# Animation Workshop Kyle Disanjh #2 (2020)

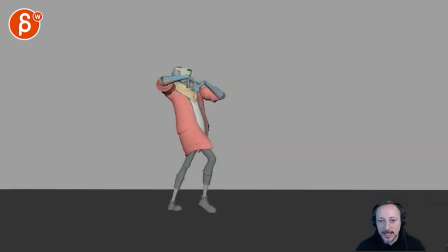4:13 It gets a bit muddy there in terms of the silhouette, especially through here with all the same colors and stuff. Not sure about that. That gets better. I do like that, especially with the twist in the body. And this, maybe once you spline it, it will be more clear, but then it gets a bit like, what is this?
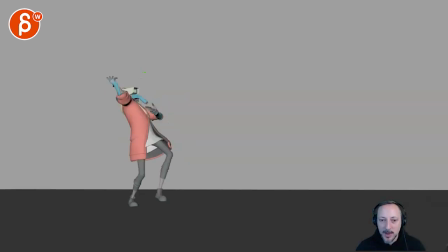4:30 Elbow, it's not the best silhouette for an elbow straight at camera, and then just the arm goes up a bit and then goes back to the head. It's just not as interesting. This is where I would completely deviate from the reference and do potentially something different, where it's like Madonna, Vogue style, where it's like more circling with the hands around the head, maybe. I don't know, just throwing things out there.
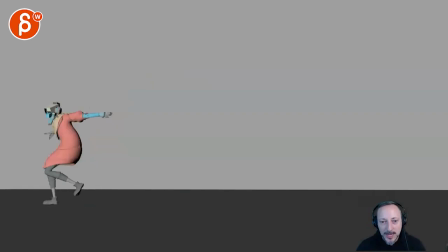4:51 That gets better because you got a twist, you get a nicer silhouette. That's cool. I love that swing around. That's great. I love that. It's also more pushing in the reference. Love how far low down you go. Love this here. That's a really nice line of action all the way into the fingers. It's really cool. And that's great.
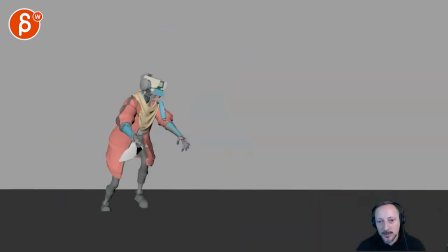5:13 Somewhat time to the sound. That's cool. I think that could still have something maybe almost reflecting this pose where you do this, but it's a bit more of a twist with this arm then further back with maybe the head up more, you know, something maybe a bit stronger.
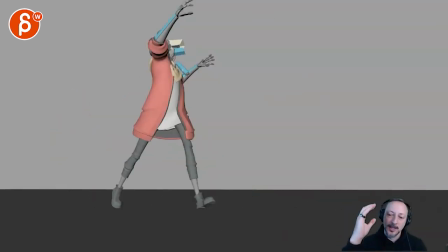5:31 So you have that last energy and like full pose that then drops into just falling versus you're already kind of,
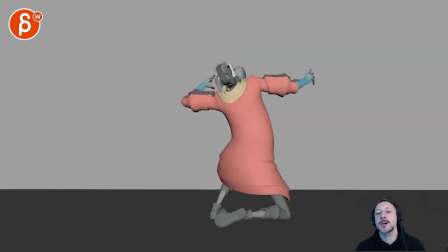5:39 oh, like almost like, oh, I got shot, versus that's my last dance pose.
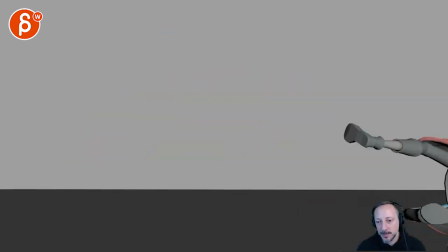5:45 That's a crafted pose, if that makes sense. And that's that. It's very cool. Lots of nice poses. Yeah, so thoughts, suggestions, and all that good stuff. Email me, let me know what you think. And let's move on from there. Thank you. All right. There's an email. You can sign up. You can start whenever you want. You can submit whenever you want. You get 16 submissions. Either way, a like and subscribe would be awesome. All right. Thank you.